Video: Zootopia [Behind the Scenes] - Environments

I can't help but to believe the world of Zootopia is a real place, even though I know it's an animated world.
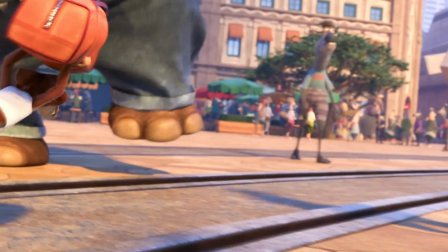The lighting, architecture, design, even the way the camera moves in every shot gives me the feeling that I'm actually there.
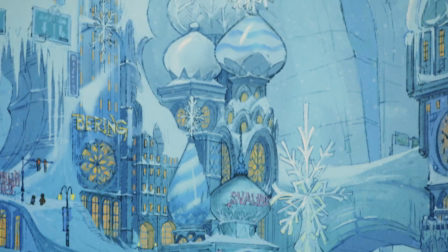The environment created by the team at Walt Disney Animation Studios is a perfect blend of creativity, technology, artistry, and a lot of imagination. Here to give us some insight on the environments of Zootopia are production designer Dave Getz, director of cinematography, layout, Nathan Warner, director of cinematography, lighting, Brian Leach, set extension supervisor, John Murrah, art director of environments, Matthias Lechner, head of environments, Hans-Org Keim, and visual effects supervisor, Scott Kersavage.
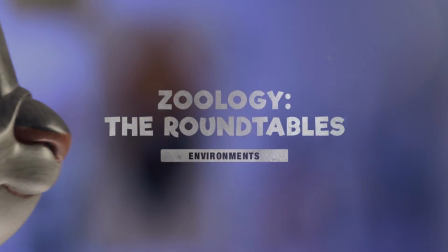So when each of you heard about Zootopia, when it first started, what made you interested in working on the project? For me, the first thing they told me was this will not be simple. There's 1,800 plus shots. There's probably about 25 in the entire movie that are actually static. My mouth dropped and I said, please, please sign me up. Yeah, the complexity and the characters are amazing, and I just wanted to see all that come to life. Yeah, for me, it was the variety of different environments.
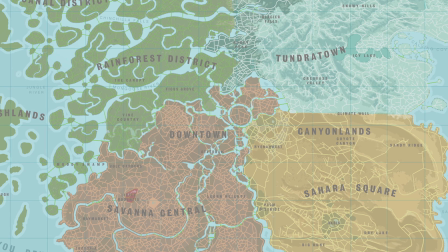We had 6 unique habitats and 4 different climate zones. So it was a nice challenge for me just to get this all up on the screen. Can you talk about the scale and scope of the different environments? I think one of the big challenges of it, and one of the most interesting things about it is,
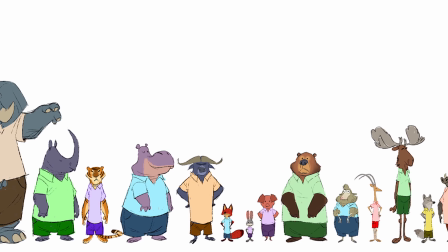in this world where all animals live together, a mouse needs to be able to cross the street with an elephant, and what does that look like?
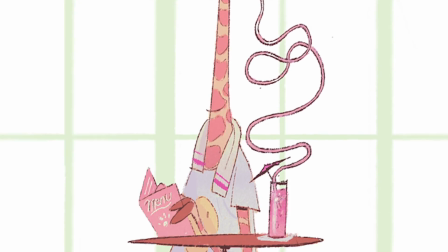It's really the fun of developing systems that allow all these different size animals to live together.
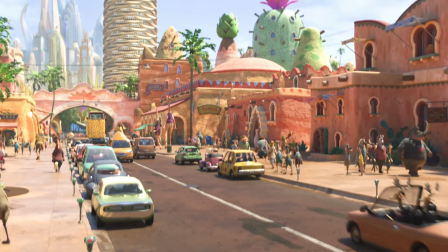I thought it was interesting to think about if you see a town or cars, you will first of all think about our human scale.
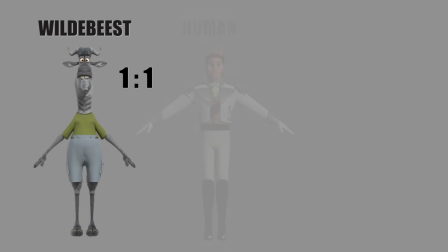So we actually ended up using wildebeests as sort of an equivalent for the humans.
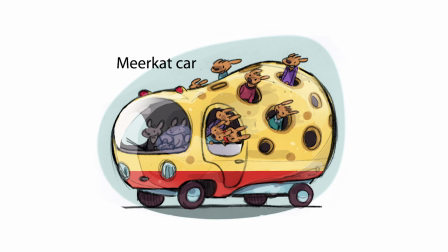And then there will be the, say, cars for wildebeests, there'll be cars for elephants, cars for mice. Yeah, there almost wasn't a shot on the movie that scale wasn't important for us. Even our 2 main characters are fairly different. But certainly, without a doubt, the most challenging sequence for scale is going to be the chase through Rodentia.
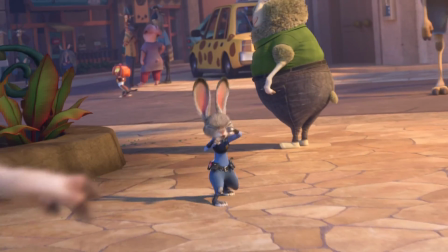I am in pursuit!
It starts in downtown. That transition and surprise of here we are in a miniature place, that's difficult to do. So early on, just to punish ourselves, decided to borrow a friend's hamster,
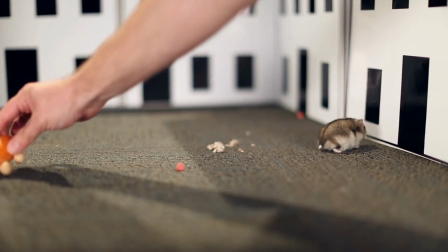put him in a little tiny city, and then said, let's try to film this with low light.
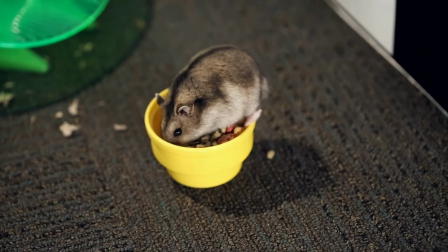And of course, a hamster's gonna do what a hamster wants to do. And it let our artists see just how difficult this would be to film in real life,
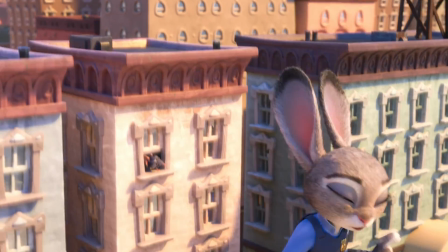and how the character would be coming in and out of focus when they decide to move quickly,
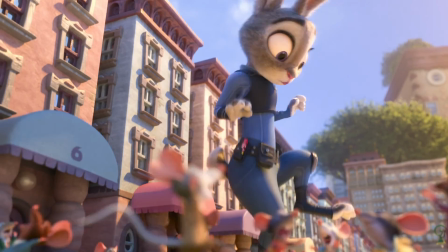as little rodents do.
Sorry, coming through. Excuse me.
As far as the complexity of building out the world itself, can you talk about how the crew was able to get the environments on screen?
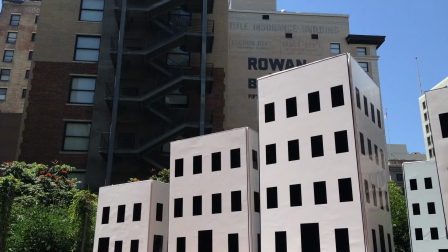Yeah, I remember when I first came on the show, so we started to build Zootopia in 3D,
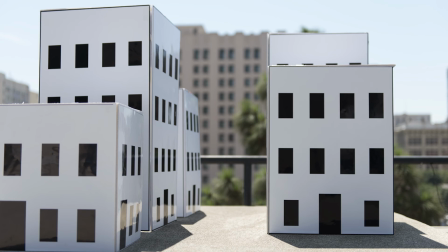really only as a reference piece at first, but then we ended up getting shots that we needed that model for.
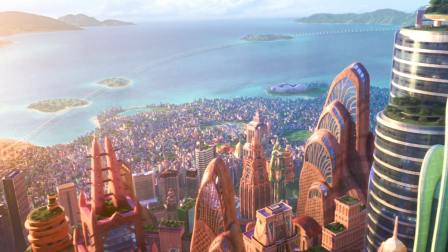That was the one close-up shot we have where we're flying through the city. I think that helped the detail that is going to make it look real. Yeah, and one of the things that went into that was color coding the various habitats. So if it's oranges, yellows, you're in desert.
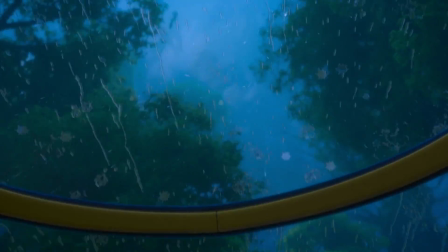If it's cool green, you're in rainforest. One discussion that came up all the time was, what's the sky gonna do?
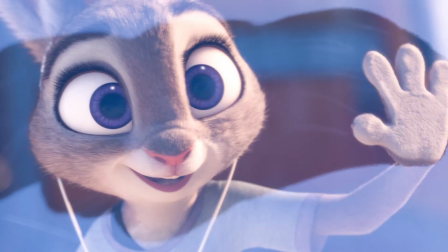As we go from Sahara Square to Tundra Town, should Tundra Town be constantly in a state of blizzard?
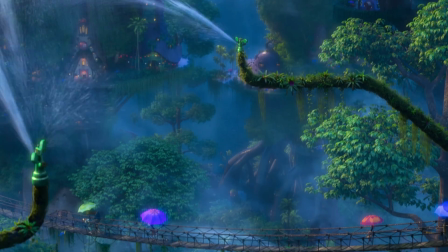Or do we respect that it is a city in one place with manufactured climates, which is what it really is?
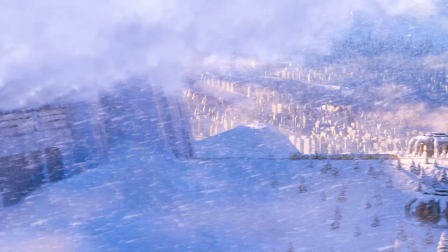I think there was some sleight of hand, too, when we kind of wiped screen with blowing snow, and then all of a sudden, the sky's crisper blue, it's like... What does it really mean to keep the scene alive? I really feel like it's that subtle movement in the environment, whether it's in the trees or,
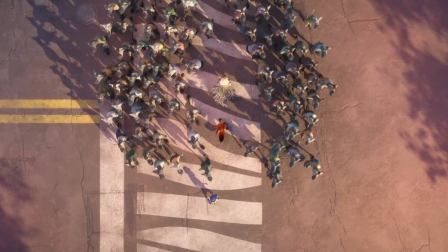like dappled shadows on the ground, and all of a sudden, you feel like it's a living place. I thought of the materials that I was stepping on. So when we were in the snow, our camera is very slow.
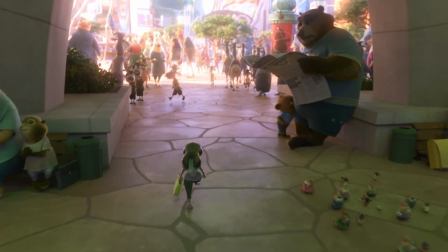When we're in the city, every shot is moving, trying to create that feeling that somebody's in a crowd of people. Also, having little stories happening that are not part of the main storyline, but there's a little couple of mice talking to each other over there.
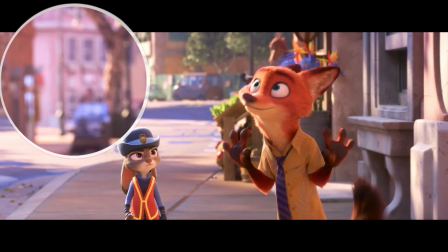There's some elephants in the background.
Look at me, I'm gonna move to Zootopia.
And I think all these little backstories make the whole thing feel alive. Were there technical challenges that had to be overcome to make that all happen? Our software really evolved quite a bit just for Zootopia.
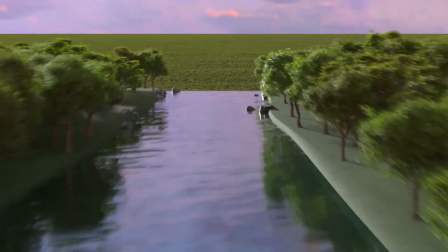That we can basically almost handle an infinite amount of trees, which is pretty awesome. Are there things on the show that you're particularly proud of? For me, there was just so much diversity that's in the film.
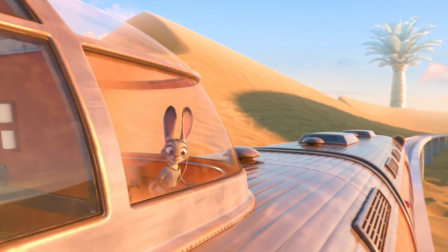The tundra town, the rainforest, and we have the desert. All that was fantastic. Having spent a lot of time thinking about the look of downtown, designing these buildings,
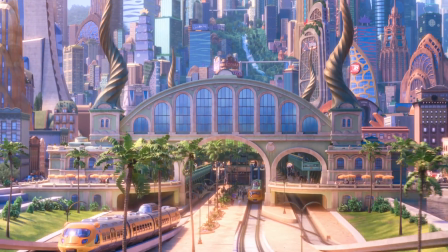getting the set dressed, all the vegetation, and boy, they just turned out great, I think.
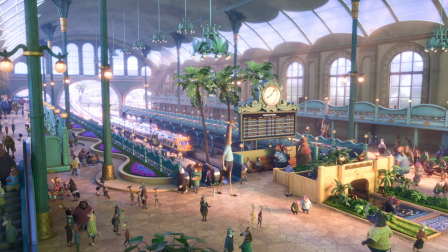I just am amazed when I see the stuff come together, you know, and I work here, but I don't know how they did that. I mean, it's a little bit like a childhood dream that came true, and you have an idea, and then there is the best artist in the world making that happen. Thank you all so much. I'm just happy with the whole thing.